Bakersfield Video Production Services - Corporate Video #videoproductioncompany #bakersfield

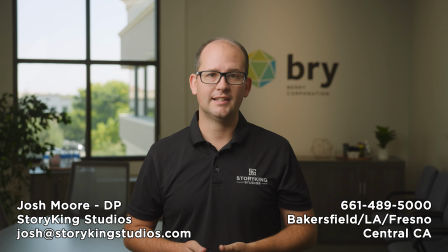0:00 Okay, so we just wrapped up a teleprompter shoot for a client and just doing a quick lighting breakdown just to kind of show what we did to light this space.
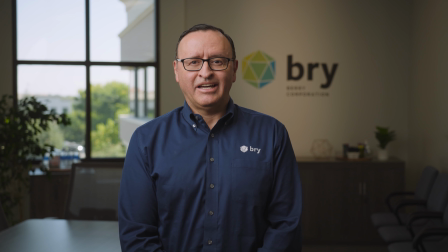0:08 We could have come in and just used like the window light and kept it super simple, but we wanted to elevate the level of production.
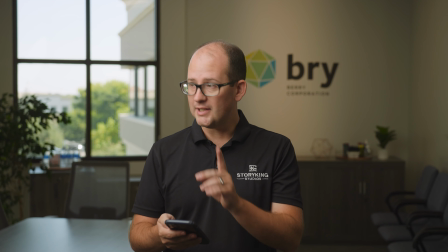0:14 So we've got a Nanlite 720 here acting as our key, so let me kill that.
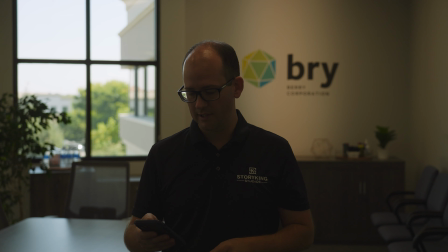0:22 So you can see we pumped the level quite a bit to get what we have level-wise.
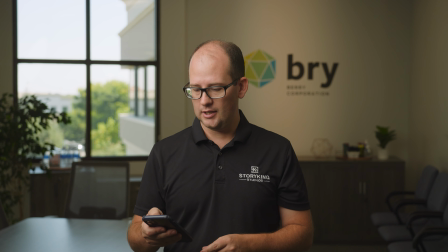0:27 We also had a little rim light, which I am taking on and off here.
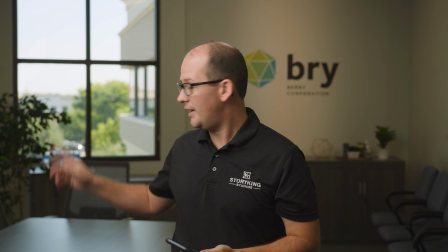0:36 So we had that going, and then we had a little light on the background. Augie, if you want to kill that.
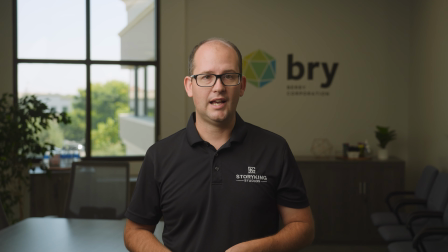0:41 So yep, we just had to light that up and then bring that back up.
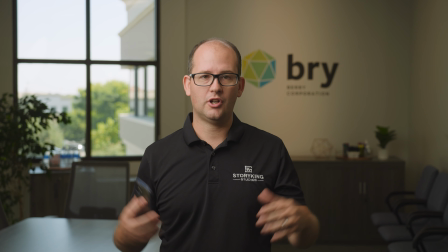0:47 And then, so that was just illuminating that, which also helped give us some separation to kind of balance the brightness of the window and that wall.
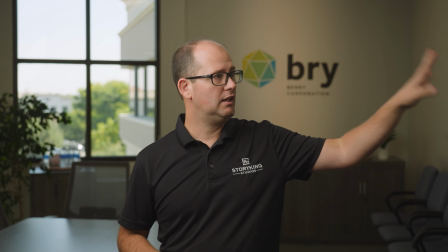0:55 And then we have a little bounce right here.
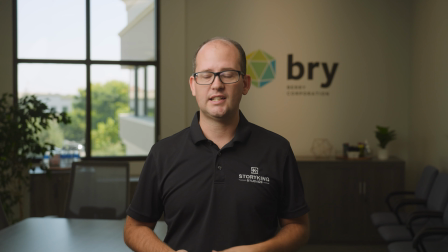1:00 I'm bouncing back some of the key just to fill in a tiny bit because it was just a hair dark.
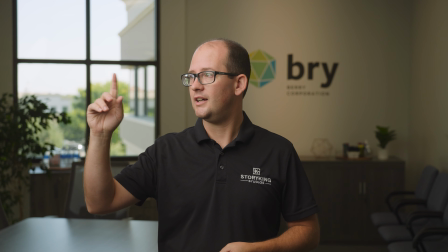1:05 And then we've got the boom, we've got the big softbox here, and that's it.
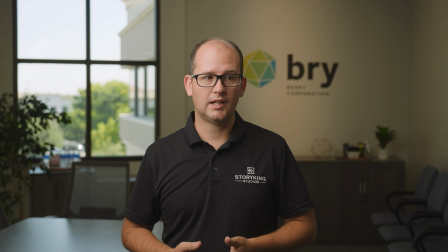1:13 So the other thing is just to kind of see what it looks like room lights and room level if we were to do that.
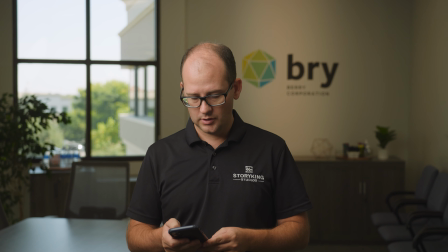1:20 So let me just kill all of our lights. 1, 2, and there's all the lights.
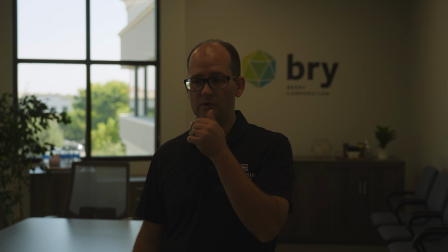1:28 And now if we were to just expose the camera for room level and just go natural light,
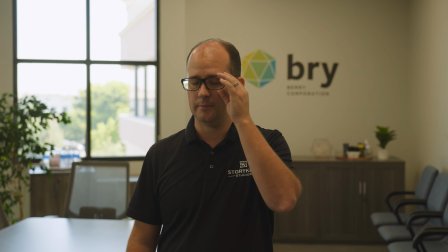1:38 you can see that we would be losing the window. Mike's just going to crank the ISO up to kind of get us to a decent exposure on me. What we probably would do is also open these windows so we get a little bit more of light, a little more of a key happening.
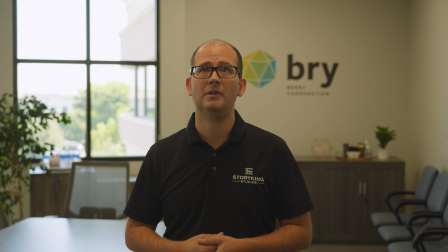1:53 But you can see that we could have made something that looked half decent if we would have done that with the fluorescence on the ceiling, and you know, by maybe opening these windows, which we have closed at the moment, so we could control the light. If we'd opened those up, there they come, we would get a little bit more level in, and that would have given us, you know,
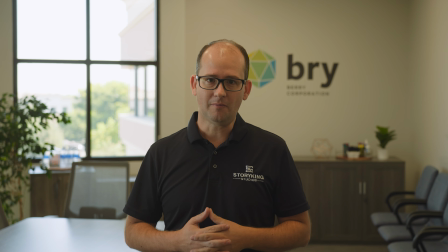2:12 a tiny bit of shape, a little bit of a key, but it wouldn't be the same look that we ended up with ultimately. So yeah, so you can see when we open those, we get a little bit of shape.
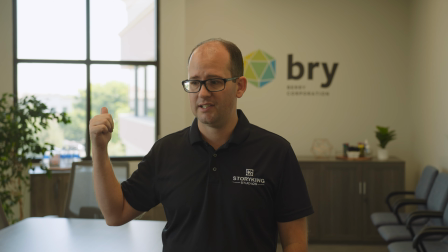2:24 And then, but yeah, this window behind me now totally blown out. This now is not popping at all, and there's no separation.
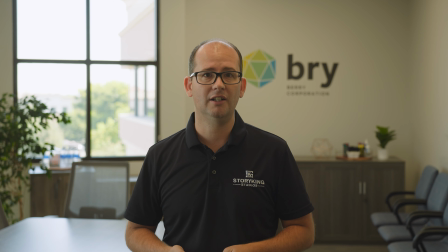2:33 Like even if we had just walked in and said, you know what, let's just turn on a rim light and call it good, you can see that, you know, wouldn't have done, you know, a ton. Or say if we said, you know, the window light is great and we want to go mostly natural,
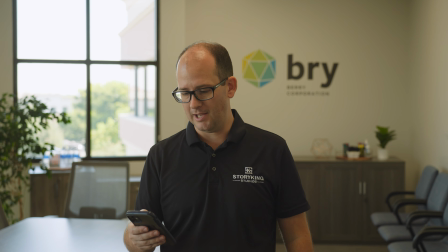2:49 but we just want to supplement a little bit, and maybe we had just brought in our light here.
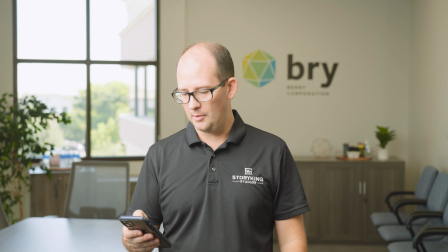2:54 Let me just I'll bring the level down on the light.
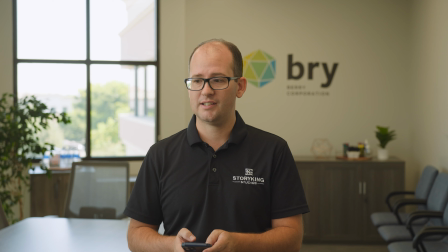2:58 And say we just brought in a small light and just, you know, gave it, I don't know, something like that.
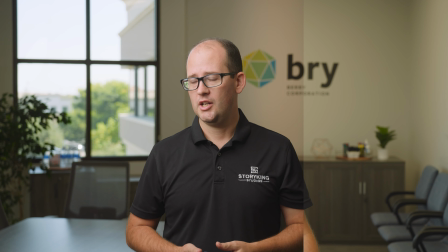3:04 I'm just looking at the monitor and guessing here. So maybe we gave it something like that just to, you know, separate a little bit.
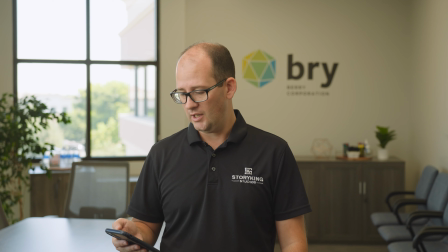3:10 That would look better if we had done that. And then, you know, we do that and say we add our hair light back on. It's like, okay, that would have been like a decent look. But we still would have lost the window. We still would not have had, you know, what's happening on the wall.
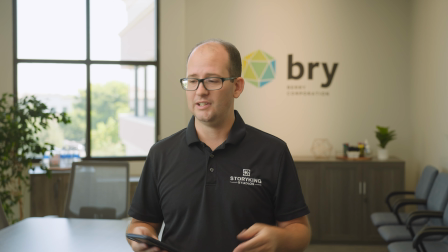3:24 So if we turn that back on, that's now super bright because we brought the level down in the room. But you can just kind of see like the way we built this look up.
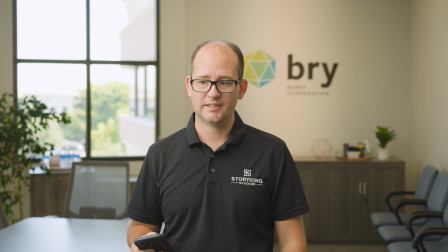3:32 And if I bring, you know, this up, like you can just see what we ultimately did.
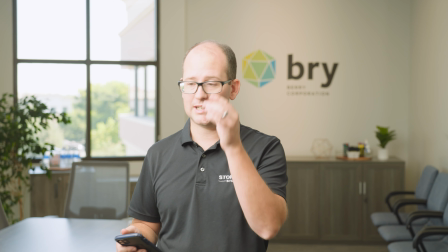3:37 And now if I bring this all the way back up to where it was, and we bring that back down where it, you know, it ended up, that's up there.
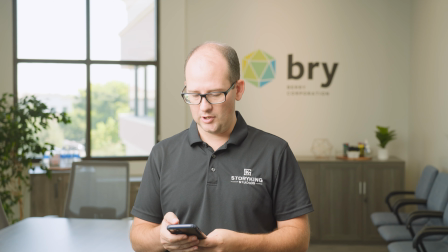3:44 We now have our, you know, kind of all the lights back where they were.
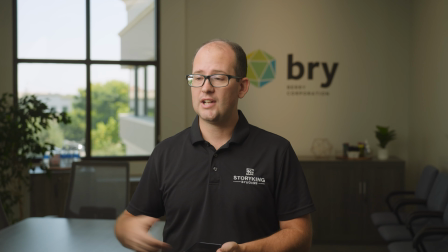3:47 Obviously we have these windows open now, which changes the look, but you can see even how just opening those windows up kind of changes the look a little bit,
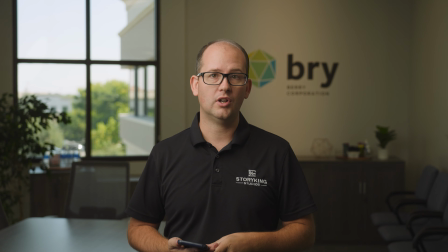3:55 and it doesn't give us as much control as we have when those windows were closed.
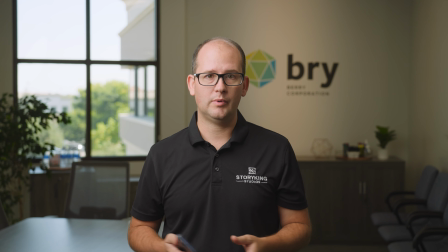4:00 So just some different ways we could approach this and what it looks like.
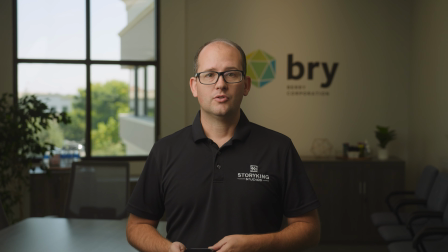4:05 So hope you enjoy that quick little lighting breakdown.